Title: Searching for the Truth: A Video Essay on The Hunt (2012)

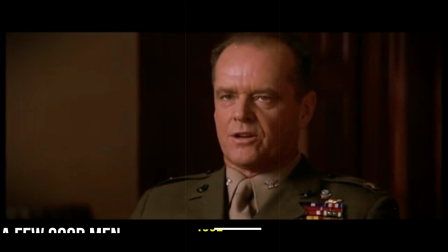You don't have to answer that question. I'll answer the question. You want answers?
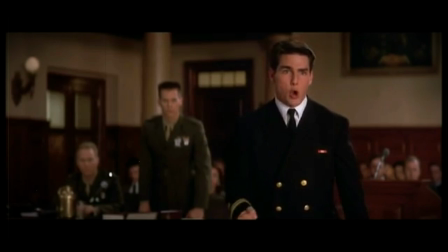I think I'm entitled. You want answers? I want the truth! You can't handle the truth!
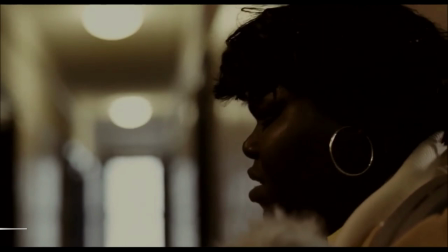In most mainstream movies, plots involving abuse of any kind mostly involve the victim
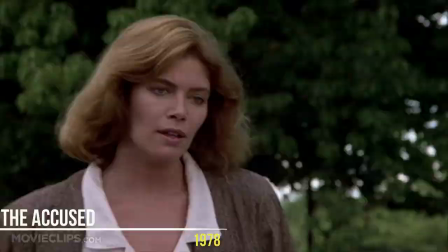or an authority figure investigating a case.
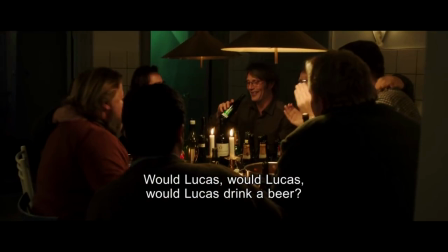But what happens when a film decides to focus on a person falsely accused of child sexual abuse?
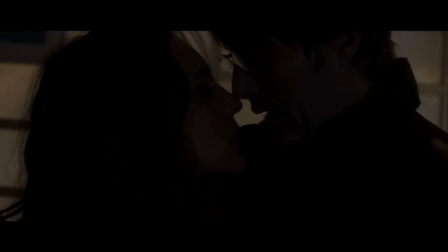What happens when a usually black and white situation is subverted?
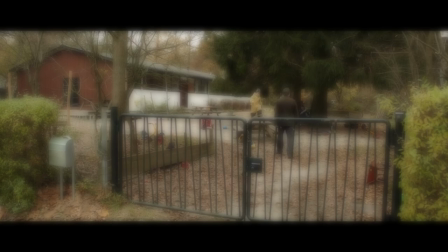What happens when there's no one to blame? What happens to the truth and those who pursue it?
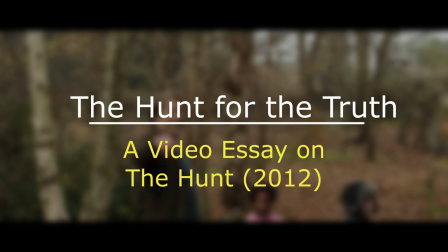This is The Hunt.
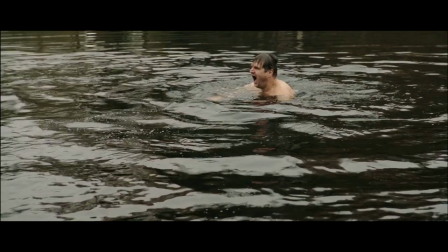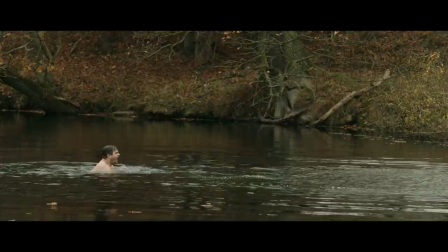The film begins with a happy and playful mood,
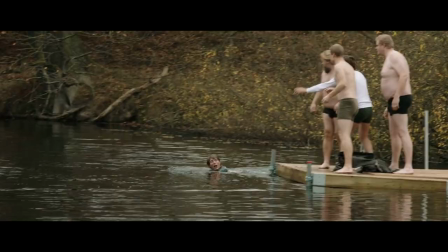showing plenty of wide shots and an occasional shaky camera that quickly changes the character in frame.
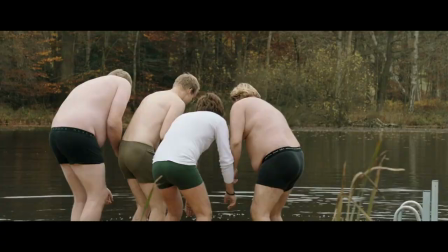In the very first scene, we see Lucas and his friends having fun in the lake.
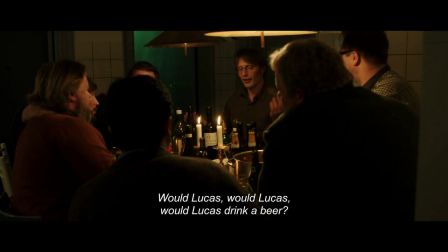Another happy scene shows Lucas drinking with his friends.
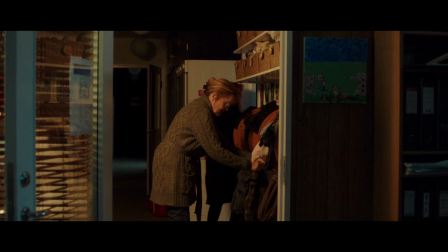This happiness, however, gradually fades away as Clara tells Greta that Clara saw Lucas's private parts.
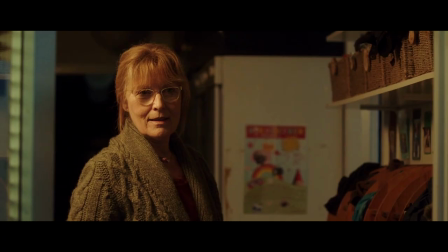Greta immediately believes her. The lighting in this scene strategically only illuminates Greta's face,
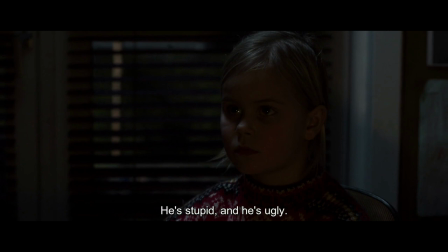whereas Clara's face was ominously kept in the dark, to draw attention to how Greta reacts to what Clara is saying.
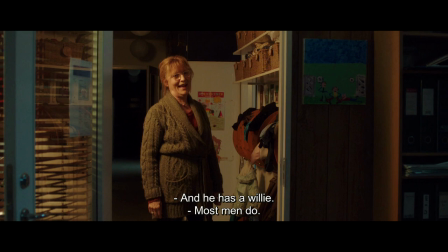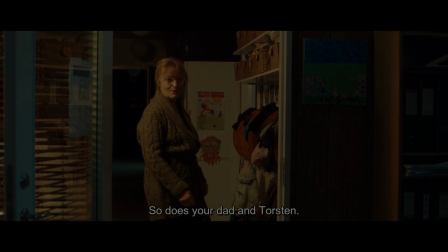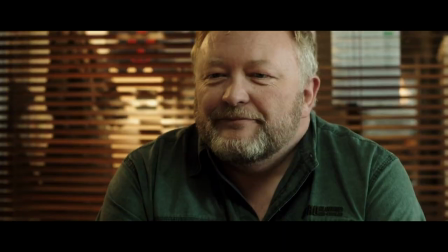Similarly, in another scene, where Clara was telling Ola that he saw Lucas's willy,
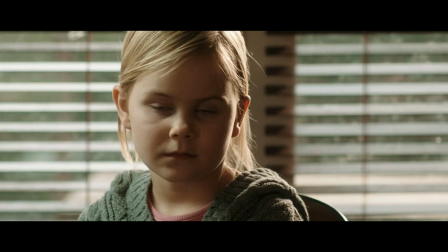the office had a bright lighting, as if to foreshadow that things will all go well for the child, because most of the adults would take her side.
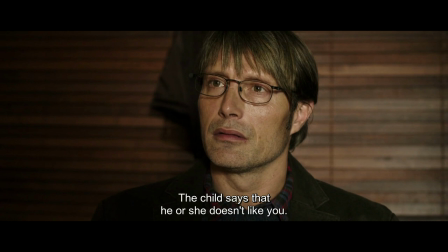A great disparity can be observed when comparing this scene with what came after.
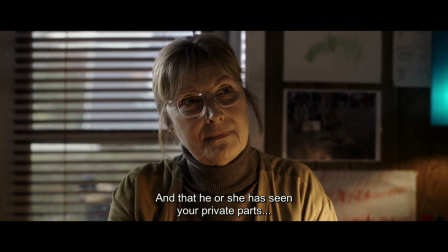Greta informs Lucas that there is a child claiming that she was sexually abused by him.
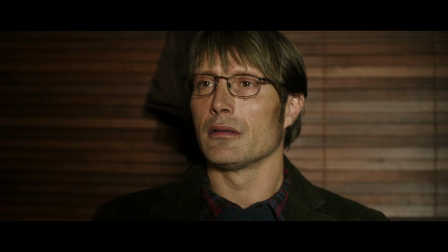The office in this scene was very dim, and the lamp only illuminates Lucas's face, making him the center of attention.
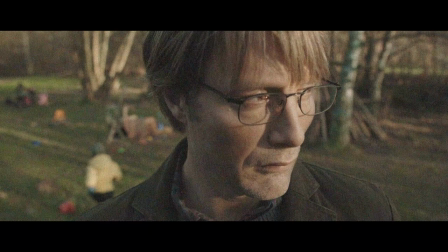In the next scene, after Lucas is accused by Greta, the world around Lucas becomes muffled.
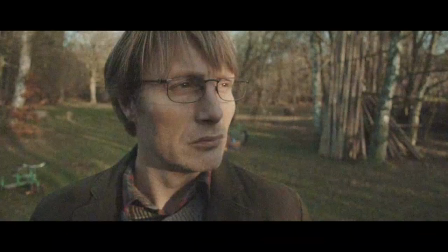The scene immerses us into the mind and experience of Lucas through the use of sound, or the absence of it.
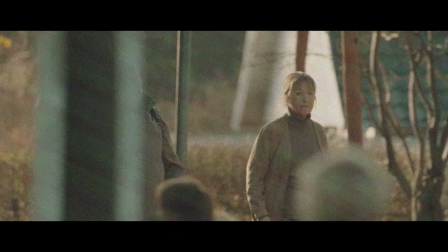As the camera focuses on him, we can feel his confusion about the accusation.
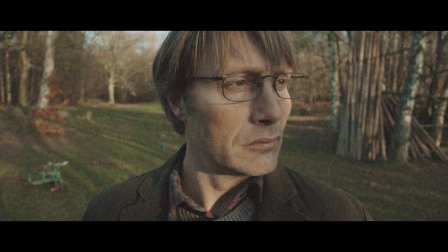And we know that he's asking, "Who accused me? Did I do anything that could be misinterpreted as sexual abuse?"
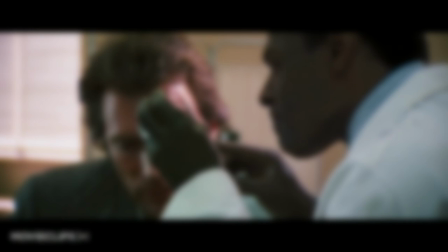This perfectly foreshadows the changes and imminent dangers that will soon happen because of that false accusation.
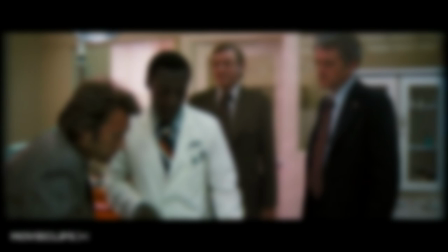Here we see that the adage, "innocent until proven guilty," has been subverted,
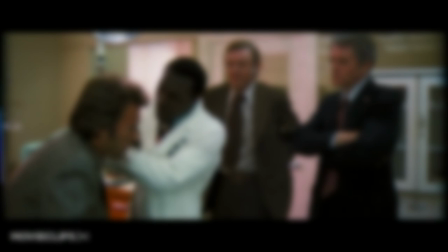for people tend to believe whatever they want to believe,
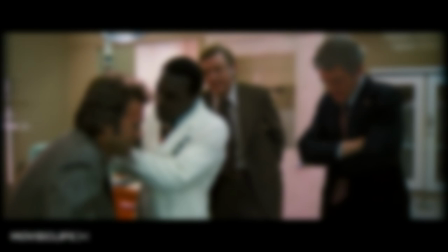even if proven otherwise, and much more if the truth is not what they expected.
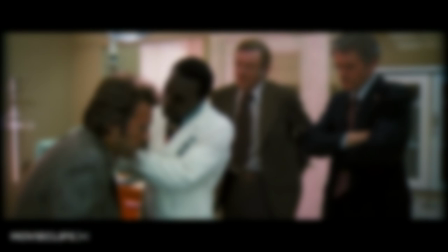On the other hand, the subversion used in the handling of this usual feminist theme clearly shows that both men and women
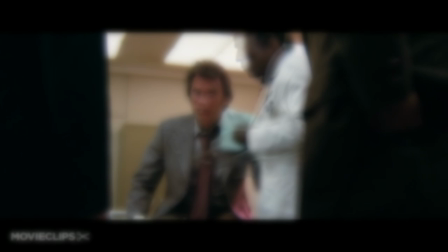are equally capable of fear-mongering and promoting a mob mentality, instead of focusing on its usual gender duality.
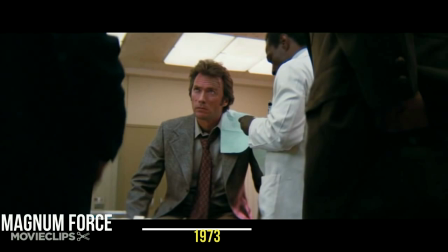Always simple. People are guilty until proved. I mean, God damn it, you know what I mean.
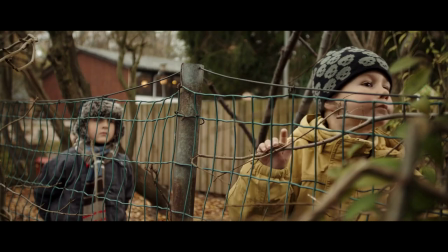Throughout the film, the cycle of the seasons is evident. This is greatly mirrored by the increasing tension with Lucas's case.